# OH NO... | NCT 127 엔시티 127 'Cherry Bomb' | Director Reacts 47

Hey guys, what is up? Today we're going to be looking at NCT 127 and Cherry Bomb, as you can already read by the title. However, I want to go into this video and I want to explain a little bit why. Now, I've been told to watch this video and to say, okay, what do you really think about it? Because there was something about it that other people were questioning to say, is this actually something good or is this something bad? And I watched it once already with a very unsubjective way, just unbiased, just trying to jump into it and listen to the song, see how it was. And now we're going to jump into it again and I'm going to be a little bit more analytic. There is a few things that I picked up that I did not like already from the start. But guys, before we get into the video, if you have any suggestions on what video you want me to review next, then please put it in the comments below. That's the only way I will find out what you want me to review next. But for now, let's jump right into NCT 127 and but it be like Cherry Bomb Click.
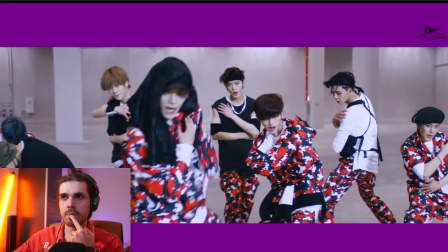Yo, Cherry Bomb.
Oh no, what's with the lip sync?
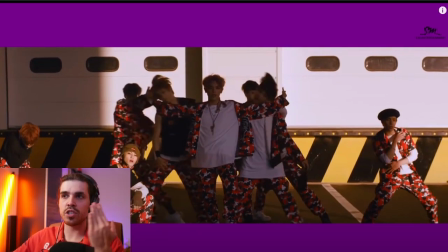You guys, you know how I just hate it when you watch a music video and the lip sync is completely wrong. And some people already comment and say, hey, it's an MV, but you don't need perfect lip sync. Yeah, but no, it's a music video. That's like watching a video where you want a pilot to take off of a plane, but he doesn't fly with it.
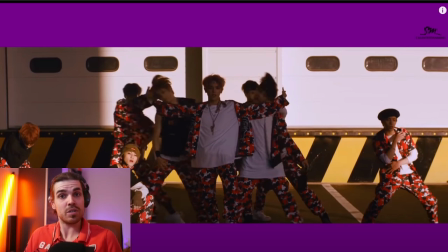He's just sitting in the cockpit. You have to do what you're supposed to do. And this is a music video and not a dance video. So it is important. And if you're trying to lip sync the voice with the singing or the sound itself, do this a little bit more accurate, because it's not nice when you see small points like this and they just go,
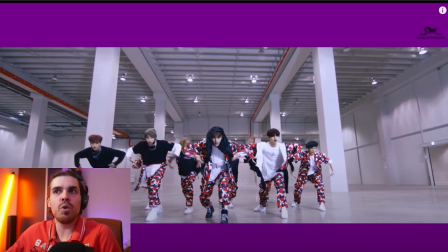you know, it just looks as if they were just moving their lips and it doesn't match up to what is actually being said.
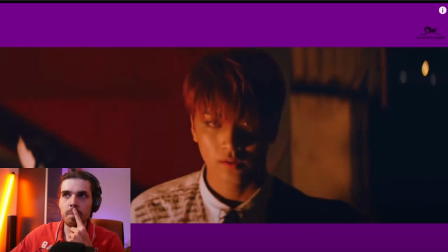A little bit disappointing. Oh, wow.
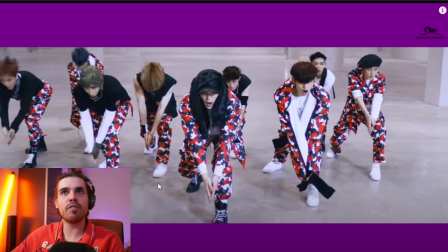One more thing I want to mention, and I didn't even want to mention the purple yet. I thought I can ignore it.
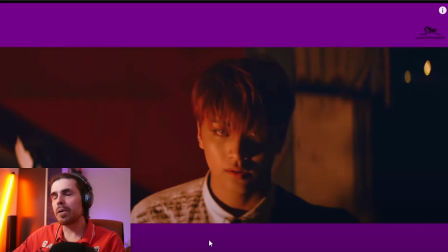But when we look at this scene, the purple is so distracting. It just destroys the entire scene. Whoever created this idea with creating these cinema bars in purple, don't hire him again, please.
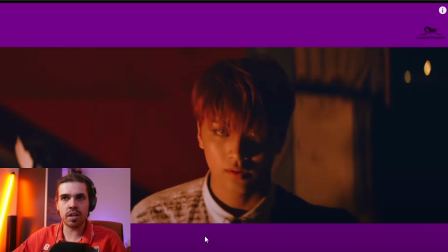It is just very ugly to look at. It's just an ugly color for this particular video and especially the scene. That's why you normally use black. Sometimes people use white because these are kind of neutral colors. They are colors that don't distract. But purple is very aggressive. And if you guys want to make a music video, please don't do this.
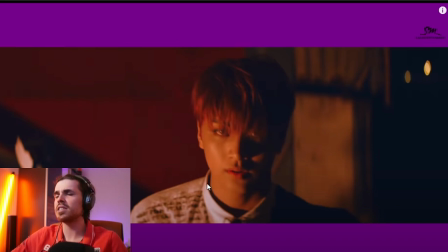Please just don't do this.
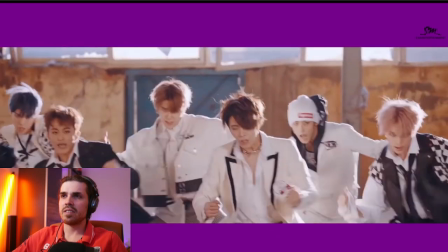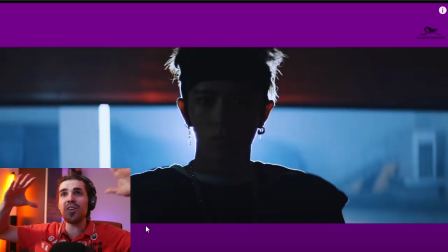Ooh. Yeah, again, it just doesn't fit at all. The purple is just so distracting. And I'm just going to mention it again. Why did they do this? Who thought of this idea and said, that's cool. You know what? We need purple bars. Purple bars non-stop throughout the video while it doesn't even match the entire video. Yeah, Cherry Bomb, but cherries are not even purple. Why?
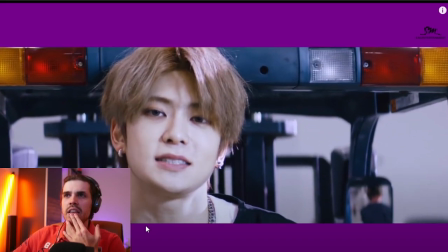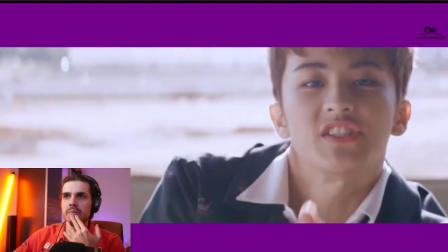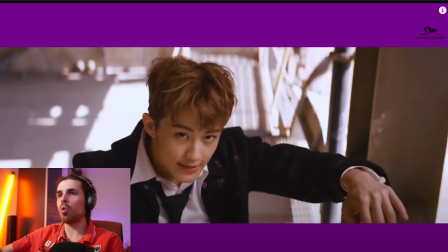So I'm a little bit confused about the color grading so far, because we're jumping from warm, cold, neutral, and it's a little bit distracting.
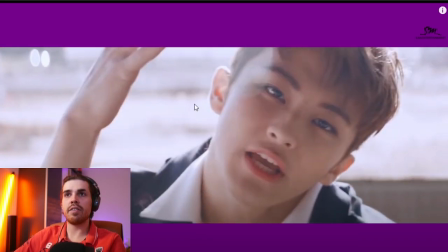Again, if we look, for example, here, it's a warm color. Here we again have a little bit of a neutral white, while the other one, like I said, was more warm.
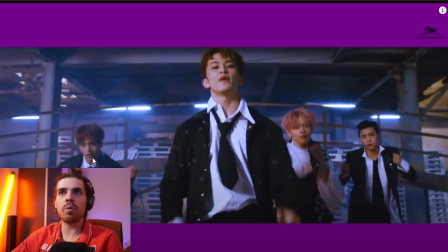There should be another one where it's a little bit colder, and now it's cold again. Why? I don't know. It just doesn't really seem that organized, in my opinion.
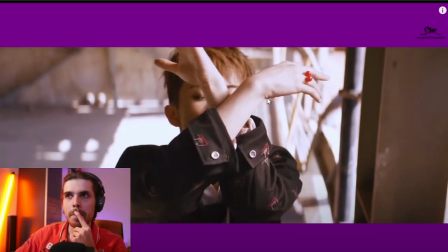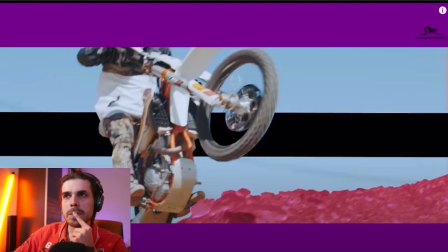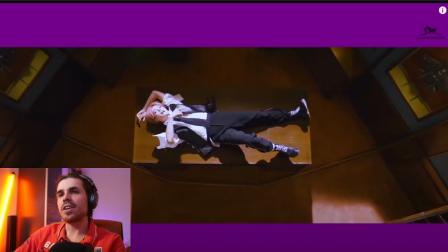Kind of cool though with the effects. I like that.
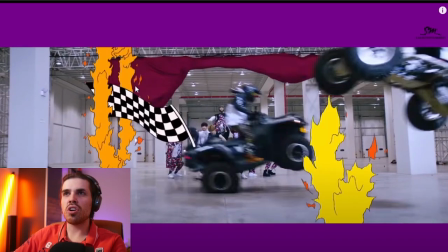I like when, you know, you have artists that need to kind of draw these things, because these are normally assets you can't just buy, so they hand draw them. I don't know if they bought them or not, or someone was really there paid to draw them. It would have been cooler, but I like what they did.
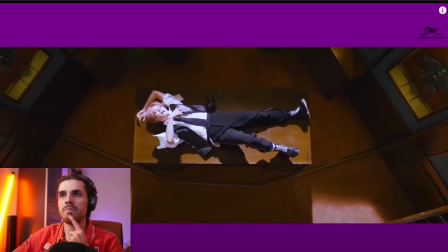It's nice adding these things to the video. Oh, the purple is so distracting.
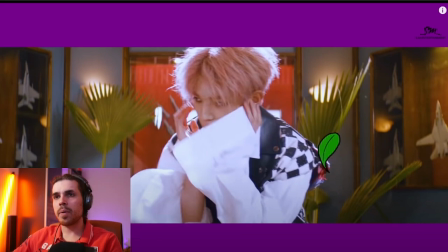Oh, by the way guys, this is very interesting to see.